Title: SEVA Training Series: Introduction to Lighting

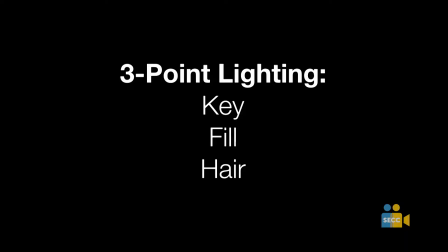(0:10)
lighting basics. We're going to look at three things: key light, a fill light, and a hair light. How many people are familiar with these concepts? Okay, cool. So like almost half. That's great. These aren't necessarily, these are just conceptual terms. It's not like this is a hair light and that's a key light. Your key light is just your main source in a scene or in an interview. It's just your main, the brightest source. A fill light is something you might use to fill in shadows if your shot's too dramatic. And a hair light is also sometimes called a kicker light or a rim light. And that's usually behind your subject, and that's to separate them from the background. So I want to show you a few examples. This is what you might call high key lighting.
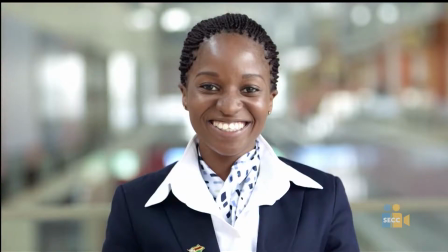(1:01)
High key. There's not a lot of contrast on her face. Our source is ginormous. It's actually, I don't even think I'm using any lighting here. I think we just used a giant window that was diffused, but it looks awesome. The shot looks really, really good, and it's super high key. It's bright. It's corporate. It's companies love this look for that bright, big, bright look. And it's just a big, bright, diffuse, soft source that gave us this high key lighting.
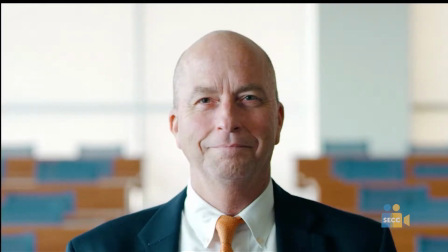(1:36)
This is more of what might be leaning towards, it's not totally low key, but it's just a little more contrasty. And it's kind of Rembrandt lighting is what they call this. Rembrandt lighting is when you get this little triangle of light on the dark side of the face. So notice she doesn't really have a dark side to her face. Everything's very bright, high key. And then on this one, we've got one light on this side of his face, one light over here, no light on this side. There's just there's enough of this light kind of wrapping around. So this side is kind of dark.
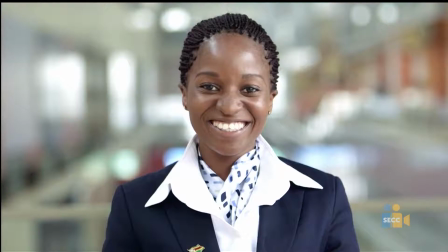(2:13)
So what's the real differences between these two lighting styles? What do you notice? Yeah, he does kind of have an evil villain vibe to him. Totally. He's an attorney, if that helps. So that's probably why. Yeah. So anytime you use just one light or something's kind of like lit from the side,
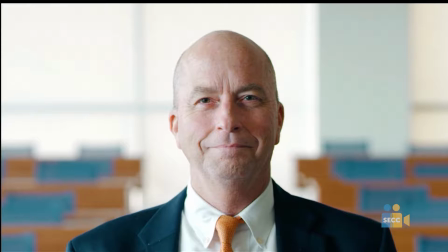(2:38)
you're going to get a shadow on the other side, and it's going to be darker, and it's going to feel more dramatic. This is more like everything's going to be fine. There's a little darkness in your life. And it's all about how you light the person.
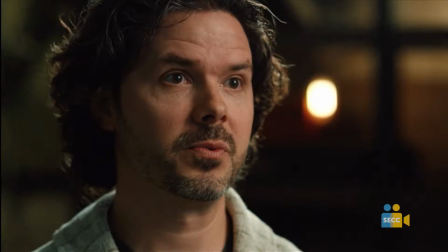(2:51)
Here's another example of some, let's kill the, can we kill the power to the lights in here?
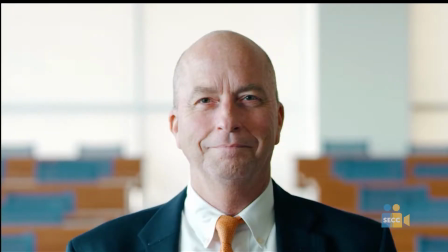(2:58)
Okay, cool. There you can kind of see a little bit better. High key, a little bit more low key, and this is very low key lighting.
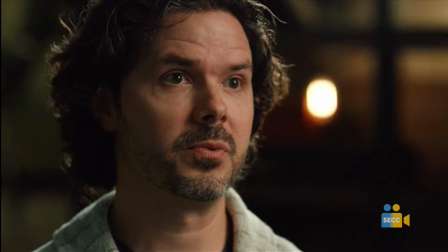(3:08)
And even more so, you get this triangle of light here. That's the Rembrandt lighting, and everything's a little bit darker. And this was a interview we did to promote a film festival in Springfield, and so we're going for that cinematic vibe, the cinematic look.
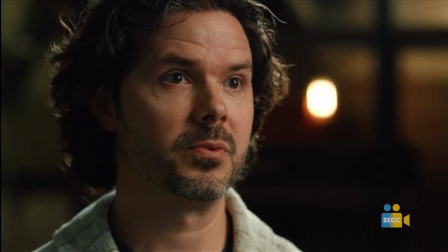(3:28)
So we've got one light, and it's probably off to this side of him here. Well, it is off to this side of him. I don't think we used a fill light. And what other light do you notice? Yeah, there's another light behind him shining just at the top of his hair. And what that does is it just creates separation.
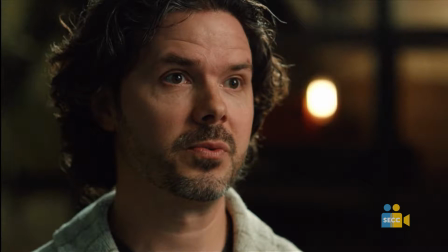(3:47)
It's on his shoulder here. It's all along his hair. It's even on this side of his hair. And that's the kicker light or the hair light. Otherwise, this dark hair here would just blend in with this dark background, and you would lose that separation, right?
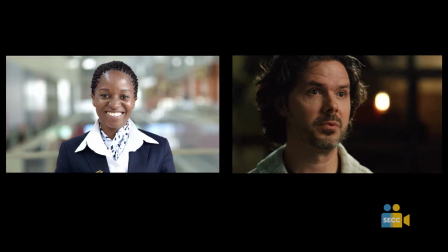(4:03)
So here's high key and low key lighting, just to get you familiar with the concepts. Bright, happy, corporate. This is dark, moody, cinematic. So there's not a right or a wrong way to do this.